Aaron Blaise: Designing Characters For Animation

Another question I always get is how do you, you know, how do you take a character like in The Lion King and you're doing 10,000, 20,000, 100,000 drawings of that character and how do you make it the same, you know and make it feel like it's the same from behind from the side different expressions all of that well you we start with simple shapes you know nala for example is you know a little ball on top of the tube for a neck and then i draw it the same way every time and and construct that that style that goes on her face and remember the proportions and you think about all those things but you keep it simple i'm probably the
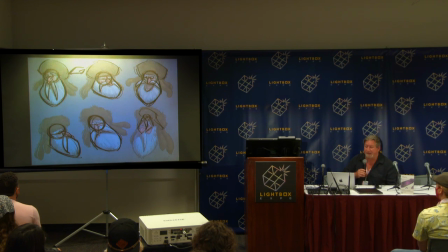1948s
the most complex character i ever animated i didn't design him but I animated him with Beast from Beauty and the Beast but even he had these simple triangular shapes sitting and I went through when I would sat with Glen Keane who was the supervisor and he
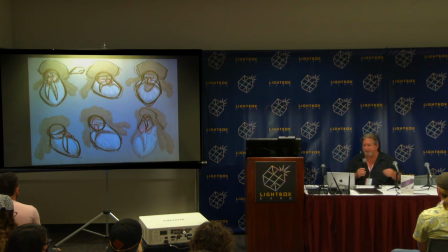1965s
would talk to us about how to draw you know you it's all done with repetition but they would start with these simple shapes like this and then you would build on it until ultimately you had something that was more detailed like in the film but this character here who has all of these details, whoops,
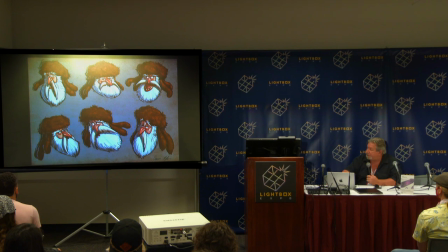1983s
I don't know why it's not changing, there it is, all right, so take this character for example, there's a lot of different expressions here, but he feels like all the same character, and, you know, getting to this point, it's a lot of this,
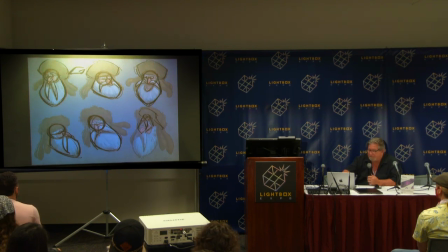1998s
it's all just simple round shapes, and, you know, having fun with squash and stretch with that mustache and beard, and keeping it simple, and then adding details on where they need to be, and then you have something that feels, you know more complex and a lot more entertaining okay learning cute that was a big thing for me i i had a hard time uh i had a hard time with feminine shapes and i had a hard time with cute shapes um you know i when i was growing up i would sit i couldn't afford to buy any books so i would go to the bookstore and there is this frank frazetta book and i would i'd go in when I was in middle school and high school, and I'd get this Rosetta book, and I always prayed, no one bought it, please don't, no one bought it, no one bought it. And I'd get it off the shelf, and I would sit, and I'd go through that book page by page, and I'd copy all the drawings. And the book got worn out because it was me that kept going in there. But I ended up, you know, by the time I went to college, I had all these big, massive, you know, muscular, barbarian-type characters in my head, and I really struggled with doing the opposite of that. And since then, obviously, I've had to, you know, and you will at some point in your career as a designer or an animator have to do something that's cute and soft and appealing in that way.
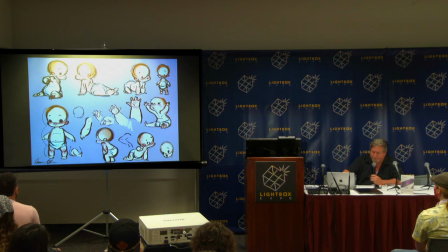2077s
And so understanding baby proportions and cute proportions are really, first of all, it's fun. And second of all, it'll really help you, you know, fill out your library. And one of the things I find really interesting is just the idea of why,
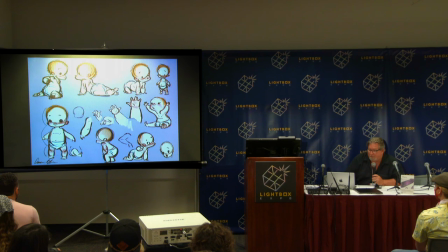2093s
you know from a scientific standpoint why these proportions are appealing they literally trigger chemical changes in our brain when we see these types of proportions that's why you know a human baby a puppy a baby duck a baby
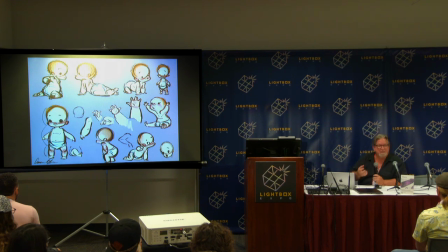2111s
elephant they all have the same proportions as babies and we all react to them the same way you want it it triggers this this nurturing instinct in your brain i find that are really interesting so that you know you go from
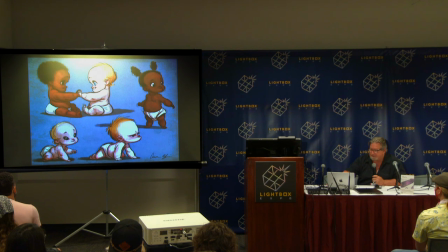2124s
really cute little babies and you put the same proportions on a
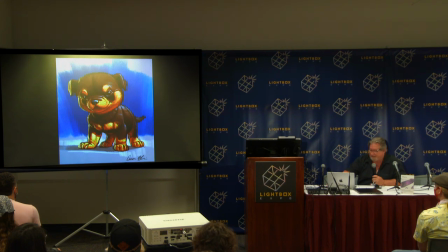2129s
little elephant and you go oh or you put it on a puppy it's all it's all the same it's all the same reactions and and all i'm doing is taking
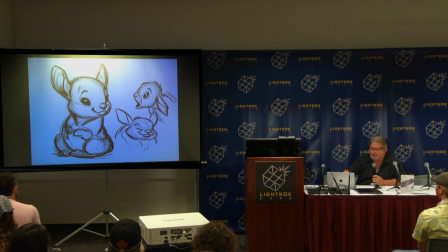2138s
i'm just changing the species but keeping the proportions and it's all in you it just triggers this little thing in your brain so it's a it's a fun thing to do another thing is moving the eye you know you'll get that with good strong lines of action that I already talked about. But there's also things I like. This is an example that I did. This is really complex. And some people can call it.
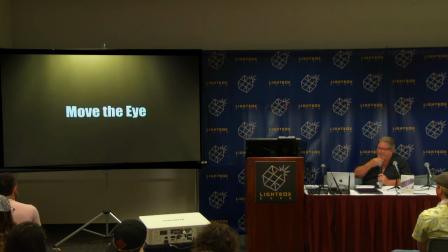2162s
I've gotten into debates on this, whether or not it really moves the eye in the way that I talk about. But I think it kind of does. I was doing this bluesy type character design. And obviously, when you're looking at it, you don't have any music. I didn't have anything to play. So I wanted your eye to move around kind of rhythmically, like he's playing guitar.
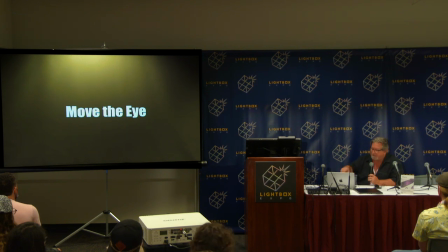2180s
And so I did things purposely so that the eye would flow, like if you, oh, I'm sorry, doggone it.
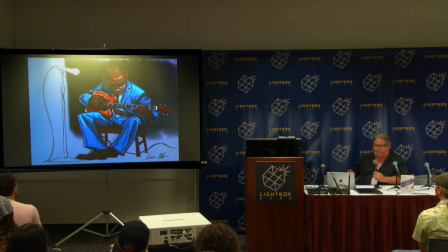2187s
Let me go back, there we go. So there's the blues guy I was just talking about. So I feel like, if you look at the lapel on his coat, first of all, you know, your eye kind of travels around the hat, and you go down the lapel of his coat, and that wraps into the wrinkles in his leg, and it just kind of, everything just kind of flows into one another.
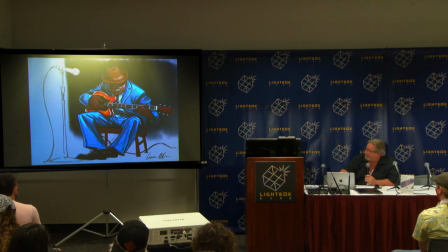2206s
That was the idea, and if you look at oh my gosh come on there we go you know everything just kind of flows in this way
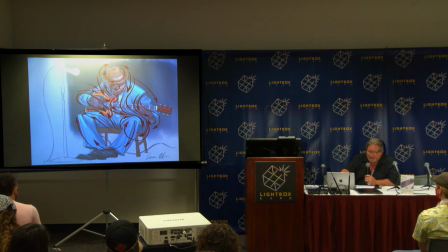2215s
and um and so any way you know anytime you can get that eye to move um through line of action through uh you know guiding the eye through through folds and things like that like i've done here um you know it
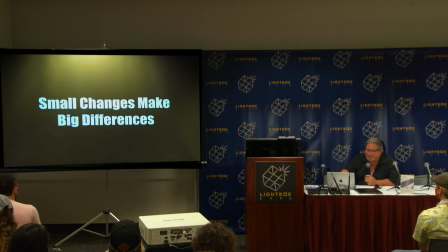2230s
always helps small changes make big differences so what do i mean by that? I was talking about that a little bit earlier, like with facial expressions. The tiniest little changes can make really big differences.
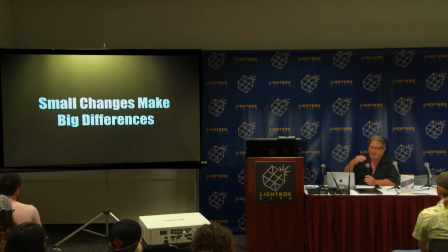2247s
Whether it's, you know, the tilt of an eyebrow, you know, any of those things, they really, really help. But this one here I want to talk about, and that is, oh my gosh, it's just not, I don't know if it's the hookup. There we go. Let me So exploiting the paradox in a character.
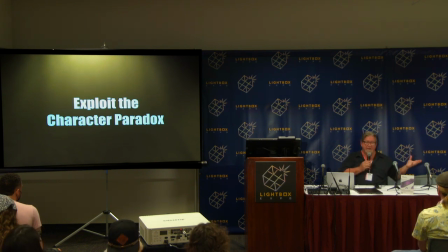2266s
Now this comes with the writing of a character, so you have to get in there and if you're writing the character, think about this. This is something I always think about. Every character has some type of, at least the more interesting ones in my mind, have some kind of paradox to them.
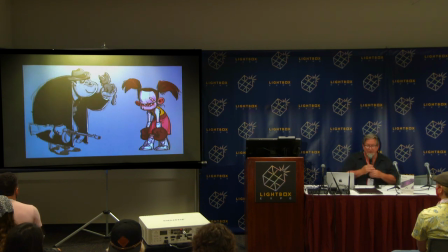2282s
And what I mean by that, take the gangster on the left who loves kittens. It's that kind of idea. He's got a soft spot in his heart. He goes out and puts a bullet in somebody's head, but he comes back and cuddles with his little kitten at night. Or the little girl who loves to wear pink gets in there and loves to box.
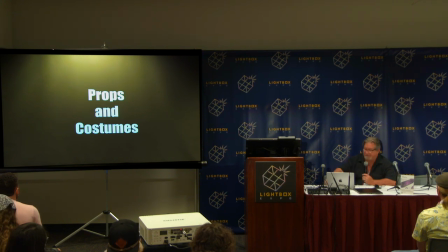2301s
It's those types of things that really are a lot of fun and really great to explore and exploit. Another big one is props and costumes.
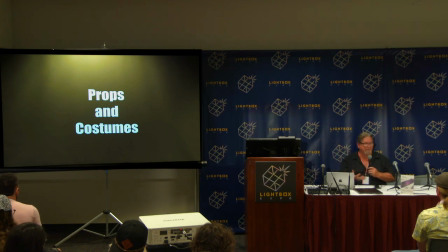2314s
obviously with costumes you know it's when you're designing a character they're gonna be wearing a certain thing within the world that you're creating but also props anytime you can get
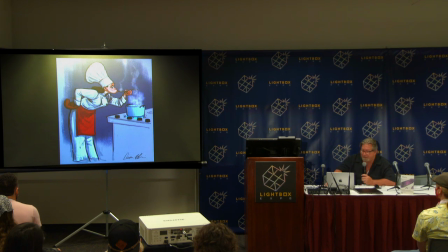2323s
a prop in there it really helps and here's an example here where once again when it's all kind of pulled together you kind of take everything for granted but there's a lot of thought that went into this drawing first of all the posture and the silhouette I really wanted everything to work the right way overlapping shapes
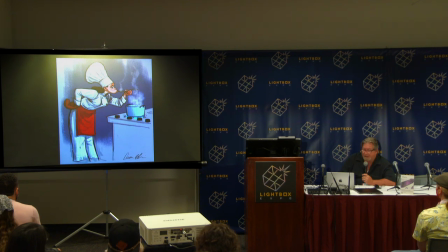2342s
um uh if you look at the way i'm the way i drew this i purposely had everything leading the eye should be leading right to her lips on the spoon you know if you look at the lines on the hat they go right down the hat
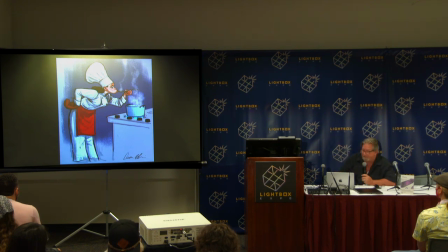2358s
to the lips the arm points right at the at the the the lips and if you look at the line of action through the body it all goes right to the spoon and her lips so there's that there's the expression okay she doesn't know what if it's you know if it's going to how it's going to taste there's all kinds of little stories that go in here so there's the and you know who she is right she's a
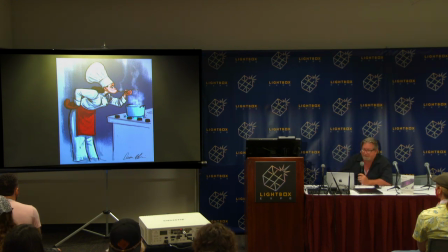2378s
chef and in my mind she she's a chef that's uh in in learn and uh in uh school we've got the pot on the so there's our prop we got the pot on the on the stove you got all these little things that help tell a little bit of a story and that's
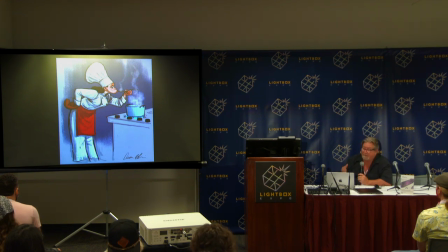2392s
the thing you want to get across. So much of character design, or at least for me, the best character designs are not just a character on a model sheet. If you really understand who the character is, you can get that character into situations and poses that will help tell the story, and you get something out of that as a viewer.